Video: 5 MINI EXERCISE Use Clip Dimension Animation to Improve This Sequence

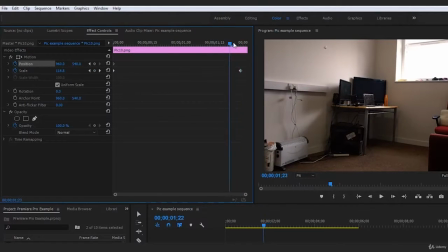(4:08)
And it will have recorded the fact that all those frames change there.
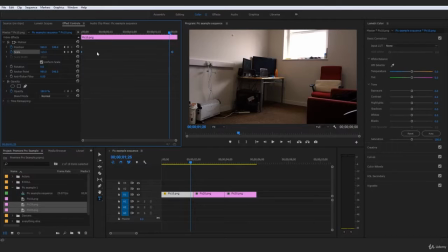(4:12)
So it's really just telling the program with these keyframes that something has changed. So let's go ahead and just go ahead and change that. Yep, that's 120. Now with the position, we could actually go ahead and just bring that down a little bit,
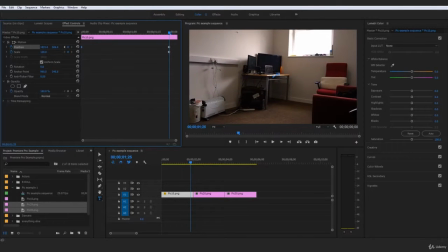(4:29)
just so we bring my desk kind of into the middle of our shot.
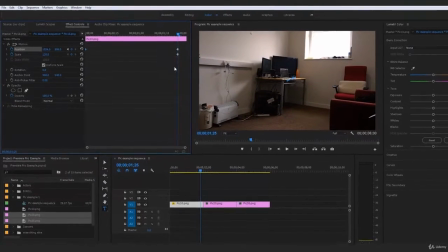(4:34)
And that's what I want you guys to follow through me right now. Go ahead and turn the scale to 120.
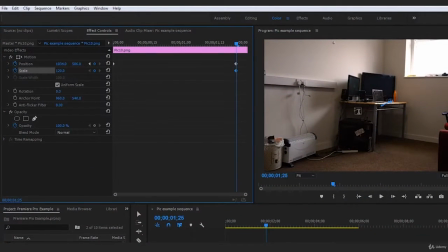(4:38)
Shift the position so it's so my desk is somewhat the focal objective of our shot, right? That is obviously the focal subject of our shot right in the middle, and the focus is on that.
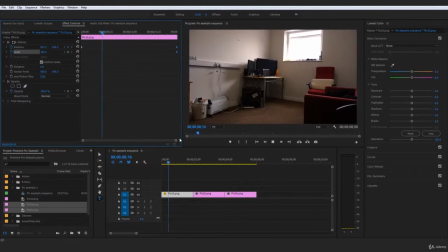(4:51)
So now if we bring this to the beginning, okay, go ahead and give that a play, that is going to be zooming in, okay? Oh, for some reason, I'm just going to go ahead and put 100 again there. For some reason that changed. Ignore that. But currently right now with your pick number 1, you should have at 0 seconds,
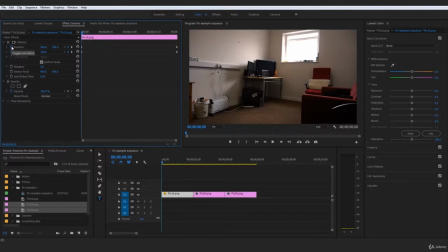(5:10)
scale set to 100 with the toggle animation on, and toggle animation on position on just the default position of this clip. And at the very end, you should have turned it up to 120 scale, okay? So again, for the keyframes, right, it's very hard to get to that last frame,
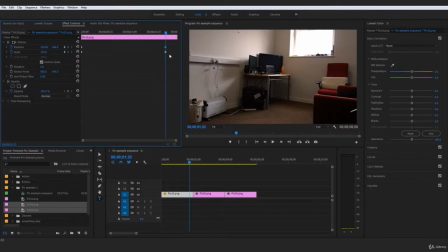(5:28)
so I often go a few frames before it and put these keyframes in, and then just go ahead and click,
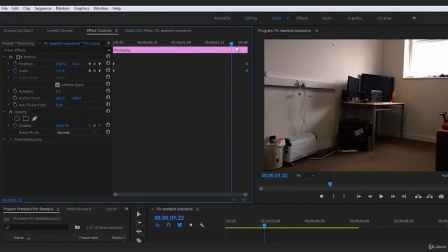(5:35)
drag, highlight them, and just throw them at the end so it does cover the whole image.
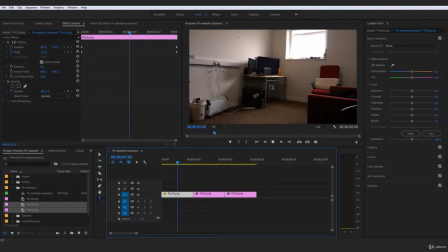(5:40)
But just there, that is a successful first clip dimension change right there. So now we can move on to that second pick. And the way my mind works is we want to do one going in, one coming out, one going in, because that's just aesthetically the nicest.
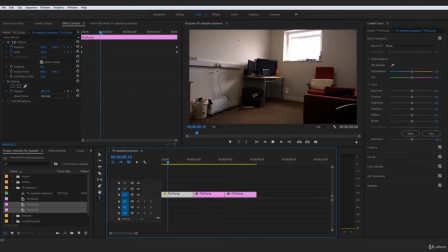(5:56)
It just looks the most seamless, and that's what we're trying to pull off here, is turning this boring, stale, still sequence to a seamless, moving sequence.
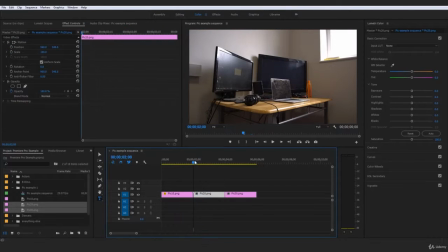(6:05)
So that comes in right there pretty nicely. Then we can come to the second sequence here, and I just want you guys to turn scale position on. Turn scale animation on and position animation on. And if we want this zooming out, obviously, if we were to zoom out now on the scale, right?
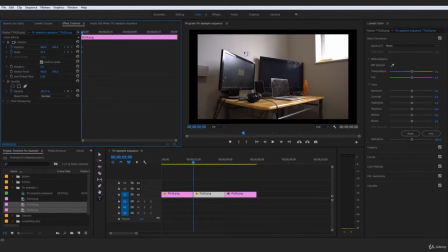(6:23)
So if we were to turn that to 90, this is beyond the clip dimensions. So we can't start it at 100.
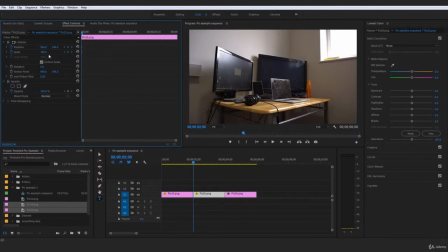(6:30)
So what I would do for here is go ahead and highlight both of these after you've put the toggle animation on, and just put those at the end.
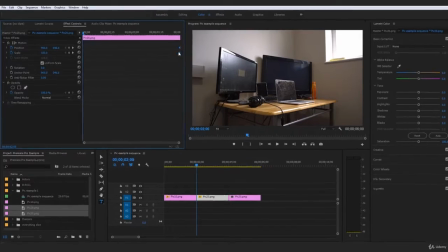(6:38)
So this sequence is going to finish on those dimensions there,
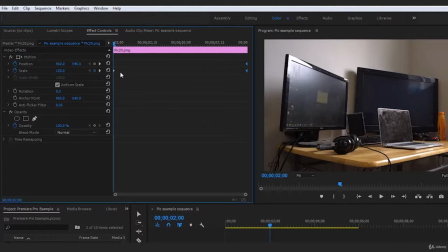(6:43)
and then we can actually go ahead and just bump that up to 120, so it's kind of the same amount, and bring this guy down a little bit,
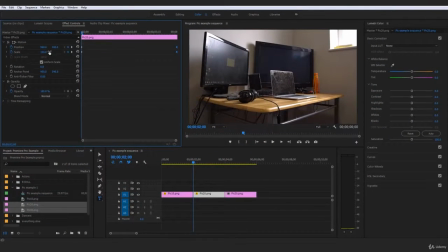(6:50)
so we again try bring the desk into the middle of our screen and make it the subject, even though there's really nothing else to be focusing on here, but just try and get everything nice and symmetrical here. So once that desk is in the middle, now if we give this a play, it is going to be zooming out.
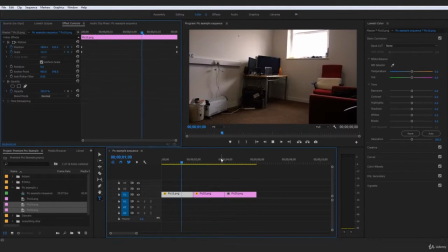(7:06)
So that right there is a really nice combination where it can zoom into my desk, then starts coming out and it's a little bit closer.
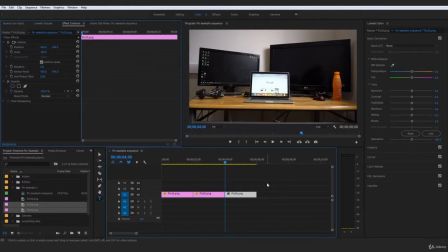(7:12)
And then this one here, as we saw in my original example that I created, this is going to be zooming in but rotating as well. And there's even a further method that we're gonna have to go through for the rotation,
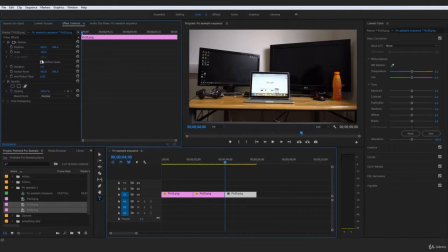(7:27)
seeing is on this one right here, it's kind of the same thing as us turning the scale to 90.
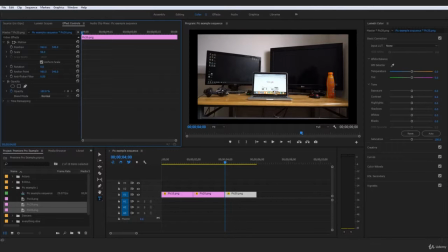(7:32)
There's not enough to work with here. All of our image is on screen.
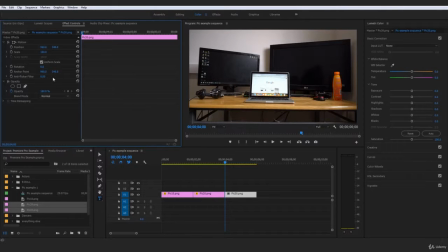(7:38)
There's none left off, so there's not really much to work with. So what we're going to have to do for this image right here, and we're going to get into much better methods of this later on, but this is the simplest method of doing this right here, would be to actually increase the scale to maybe a 120, so we have a little bit more work room and room just to mess about.
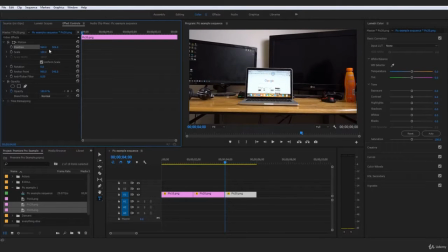(7:57)
Go ahead and make this laptop so it is the center of attention, as we want to just kind of make that as symmetrical as possible. And then what we could actually do is go ahead and have the rotation,
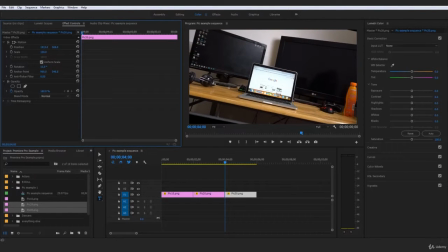(8:09)
is rotate that as far out as you can until you see these black bars at the top start coming through.